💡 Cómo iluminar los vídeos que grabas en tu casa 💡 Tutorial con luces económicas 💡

Hola gente, ¿cómo están? Esto es Corto Click. Mi nombre es James y hoy les voy a enseñar a cómo iluminar sus videos de una mejor manera para pasar de esto a esto.
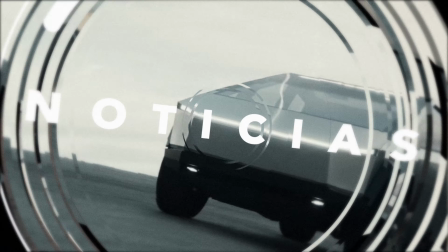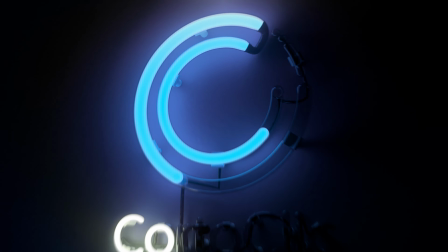De las cosas más importantes en los videos o en las producciones audiovisuales, por supuesto que es la iluminación. Y eso es algo que quería tocar hace tiempo con ustedes y poder compartirles un poco el conocimiento que he aprendido durante los años trabajando en televisión y en producciones audiovisuales que tanto he hecho en estos últimos años.
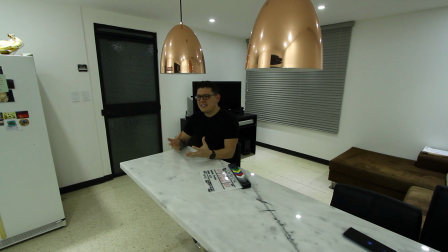[0:44]
Por supuesto que hay muchos tipos de iluminación, pero bueno, hoy me voy a salir de la teoría y voy a hacer una iluminación un poco más creativa y diferente, no solamente para que nos ayude en la estética del video, sino por supuesto para que nos iluminemos mejor nosotros y que la gente nos pueda
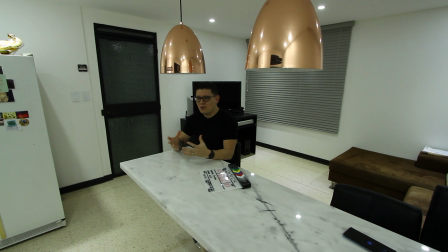[1:01]
ver de una manera más profesional y no tan casera como esta luz que tengo acá. Para esto vamos a necesitar un kit de iluminación básico, que bueno, en la descripción del video les voy a dejar el link de compra por si quieren ir a chequearlo en Amazon,
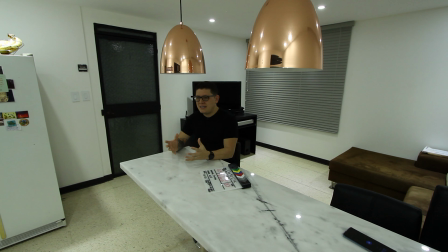[1:15]
y pues es bastante económico y me ha servido, me ha funcionado la verdad por bastantes años. Yo creo que tengo como 10 años de tener estas luces, así que voy a ir montando las luces poco a poco para que ustedes también vayan viendo la diferencia y ver dónde específicamente hay que poner las luces, que eso es súper importante. Entonces voy a traer la primera luz, que se trata de la luz principal y nos va a dar iluminación en nuestro rostro.
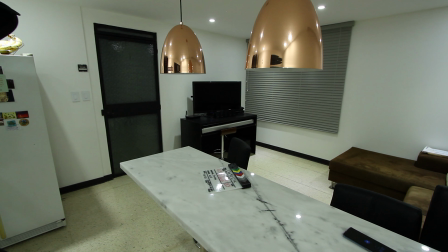[1:40]
Así que dame un momento, voy a traerla. Bueno, esta es la primera luz.
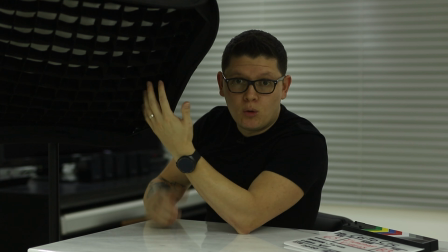[1:48]
Como pueden ver,
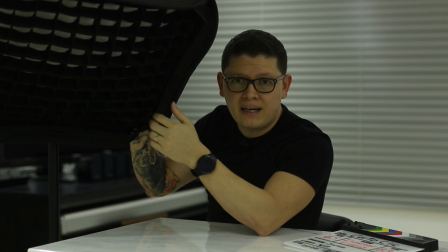[1:49]
esta luz es un softbox y lo que hice fue ponerle una rejilla a propósito para que ilumine directamente mi rostro y no se derrame la luz por todo lado.
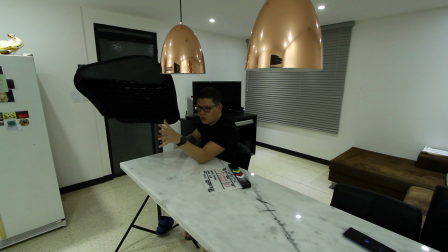[1:58]
Entonces voy a colocarla para que ustedes vean.
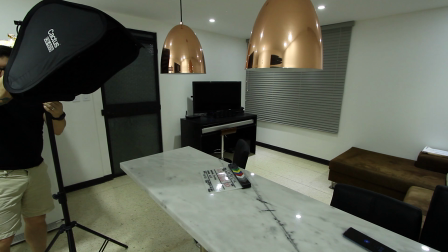Muy importante es colocar la luz a unos 45 grados de nuestro rostro. Si estamos viendo fijamente la cámara, entonces son unos 45 grados y ahí es donde tiene que estar la luz para que nos pegue,
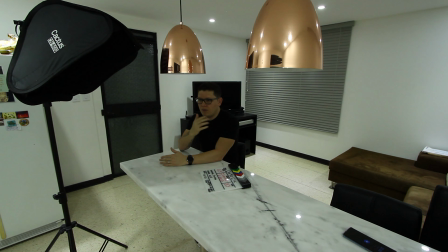[2:19]
nos dé luz a esta parte y nos dé un poquito de luz a este otro lado, que a mí me encanta hacer un tipo de iluminación Rembrandt siempre en el rostro. Y bueno, vamos a encenderla para que vean la diferencia.
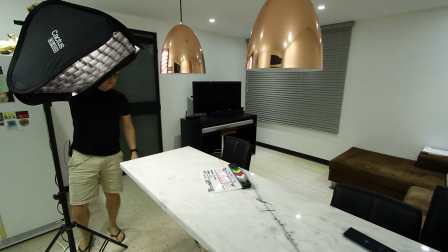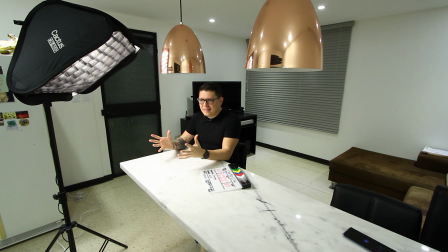[2:36]
Bueno, esta es nuestra luz principal y por supuesto que está un poco quemada la toma, pero bueno, voy a apagar las luces y voy a ajustar la cámara para que vean cómo es que tiene que verse. Eso es muy importante también, que configuren la cámara dependiendo de la intensidad de nuestra luz. Bueno, esta es la luz que a mí me gusta, esta es la luz principal y como pueden ver,
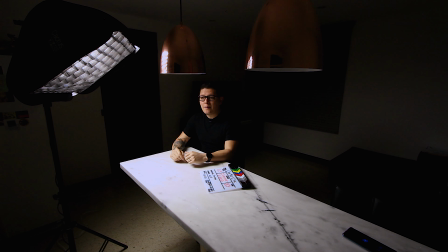[3:01]
ya hizo un cambio drástico la luz principal. Ya tengo la luz principal y ya la tengo seteada, como les dije, a 45 grados de mi rostro. Si estoy viendo hacia el frente, son 45 grados. Y de arriba hacia abajo, muy importante,
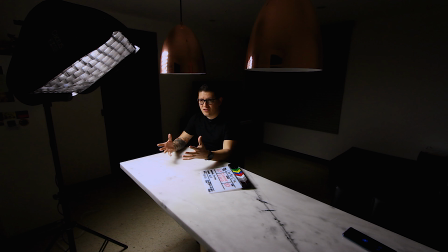[3:17]
nunca poner la luz de abajo hacia arriba porque nos va a hacer sombras no deseadas en nuestro rostro y no es la manera correcta de iluminar. Nunca al frente, sino de arriba hacia abajo. Eso es muy importante. Teniendo nuestra luz principal seteada, vámonos a ir a nuestra luz de relleno, que bueno, a mí me gusta ponerla siempre al lado contrario de la luz principal para que me dé un reflejo aquí,
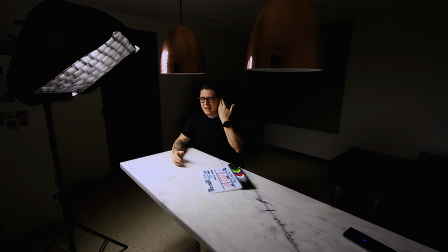[3:39]
a este lado, donde no tengo luz y apenas se note. Entonces voy a traer esa luz para que la vean.
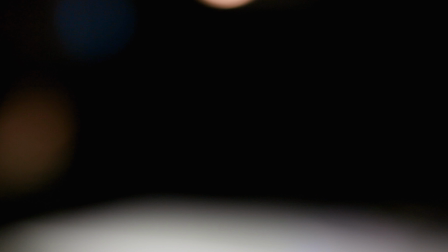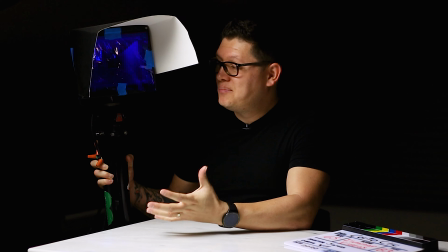[3:51]
Esta es mi luz de relleno. Aunque no lo crean, puede ser burlesco, pero esta es mi luz.
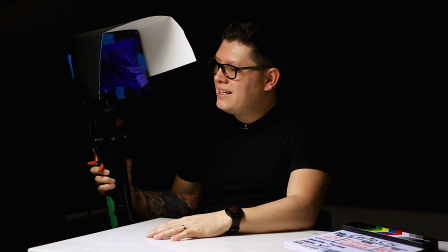[3:58]
Es una luz simple que la compré en la ferretería y miren lo que hice, le puse esto para direccionarlo.
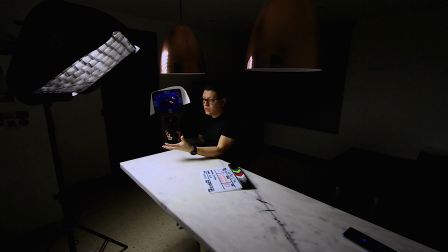[4:04]
Esto es cartulina, es súper barato lo que estoy utilizando porque es para luz de relleno.